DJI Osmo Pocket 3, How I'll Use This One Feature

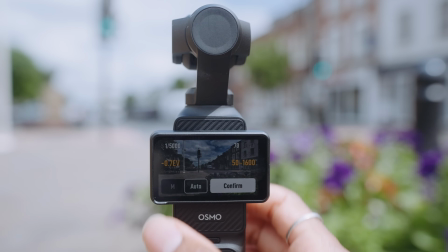248s
But as soon as you reduce the shutter speed, the problem is that the scene becomes very overexposed,
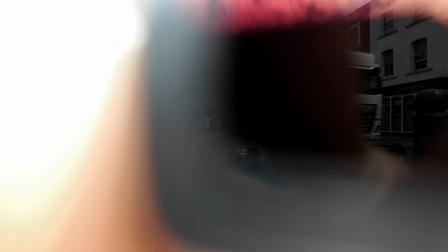254s
and it's at this point that the Pocket 3 needs sunglasses, which is basically ND filters.
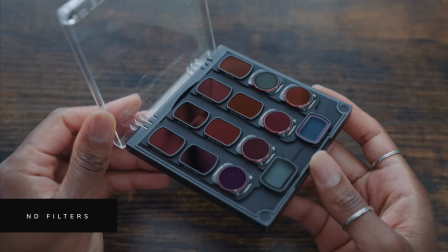260s
If filters are new to you, then it's worth noting that they're labelled in terms of optical density.
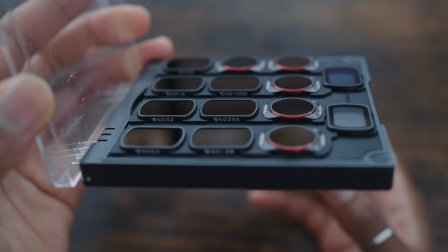266s
The higher the number, the more dense the filter is, reducing even more light.
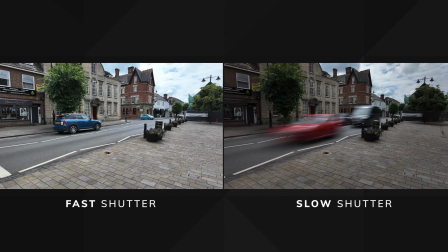270s
So in shooting a time lapse, ideally you want the amount of time it takes for one image to be captured to be quite long.
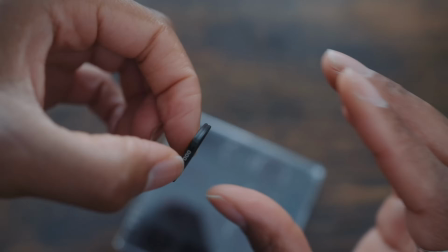275s
So this then means that you need an ND filter that's quite strong, because there's a lot more light with the slower shutter speed. You can kind of work out which strength of ND filter you need by counting stops, and that's basically just how exposure is measured.
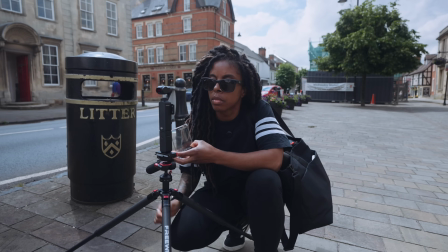289s
But if you have no idea what that means, or you don't know how to do it, or it hurts your brain like it does for me,
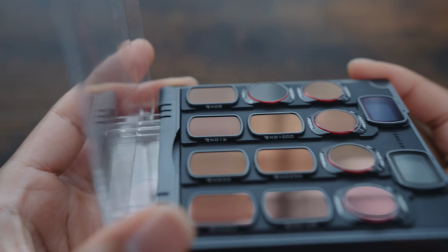295s
then the other way that I do is I just start with the filter that's the strongest and I kind of just work my way backwards. And what I'm trying to do is make my EV meter read a specific value.
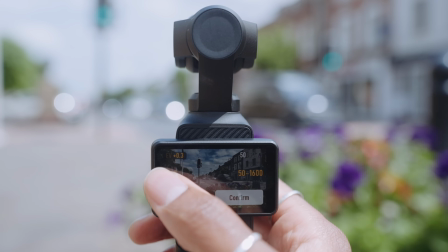307s
So with the Osmo Pocket 3, I tend to have my EV meter set to -0.7. So I just want to choose a filter that is going to give me that value once I've changed the shutter speed.
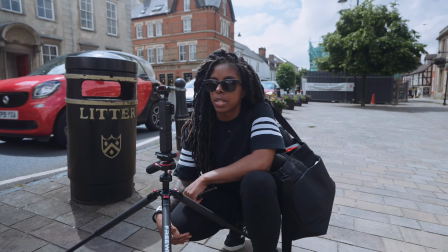317s
It's currently 1/4 of a second. I just want to see how
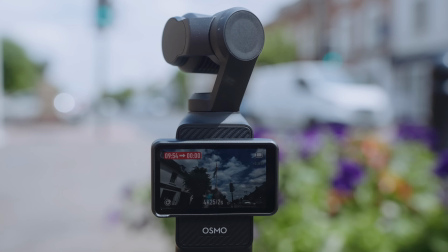326s
much motion blur. Okay, there's a decent amount of motion blur in that.
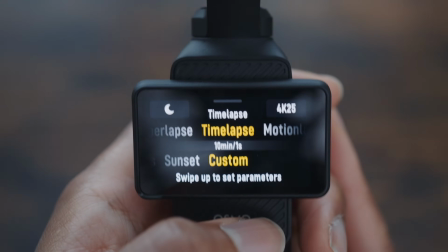330s
So when it comes to filming, all I do is set my time lapse up as I normally would in terms of the interval durations.
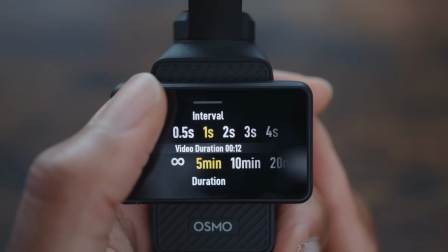338s
But if I'm not too sure about a specific scene and the best interval, then I just choose one of the presets.
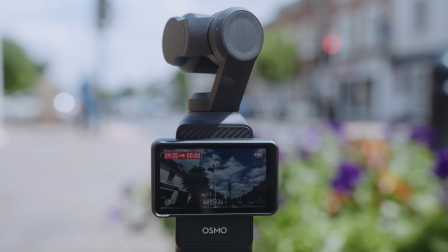348s
Now there is one more trick to making time lapses look more cinematic.
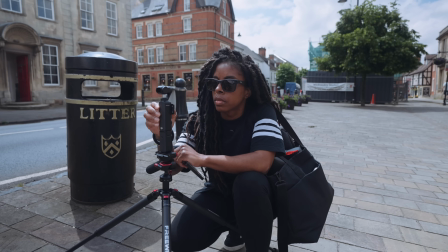352s
And so first, I want you to take a look at these two clips.
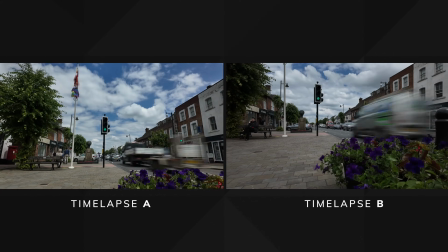357s
Which one do you think looks more cinematic?
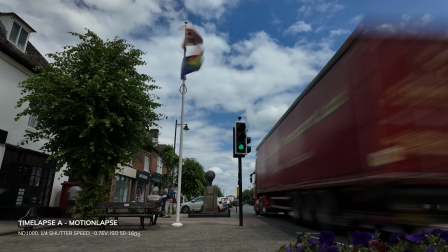361s
If you chose the one on the left, then I totally agree, and that's because I chose to use a motion time lapse instead of just a static time lapse.
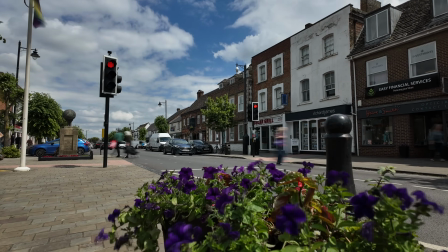369s
So motion lapses just have more of an epic look to them rather than just a static time lapse. With the motion lapse, you will set it up in exactly the same way as you set a time lapse.
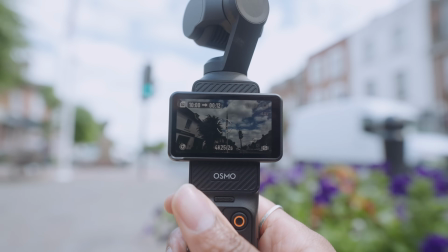379s
The only difference is that you're gonna move the gimbal around, so you will start at one point and then you'll move it to another point and then you can move it to another point,
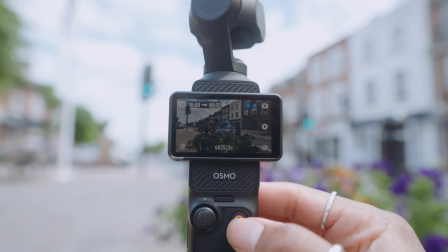387s
just so that you can go from point A to point B, C. I think you can do it up to 4 points, but you just have different points along the way. So you start from one area of the scene and then you end up in another area.
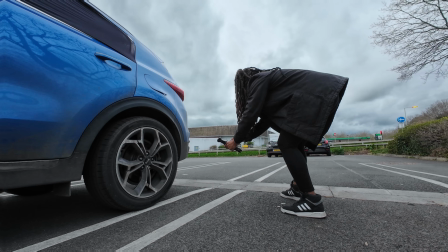403s
Now, if you want to pair this time-lapse footage with some regular B-roll footage,
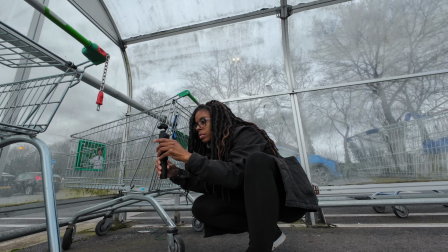408s
but you just so happen to be in a location which is a little bit boring, you can check out my next video where I run through how you can shoot B-roll footage if the location that you're in is a little bit uninspiring and boring.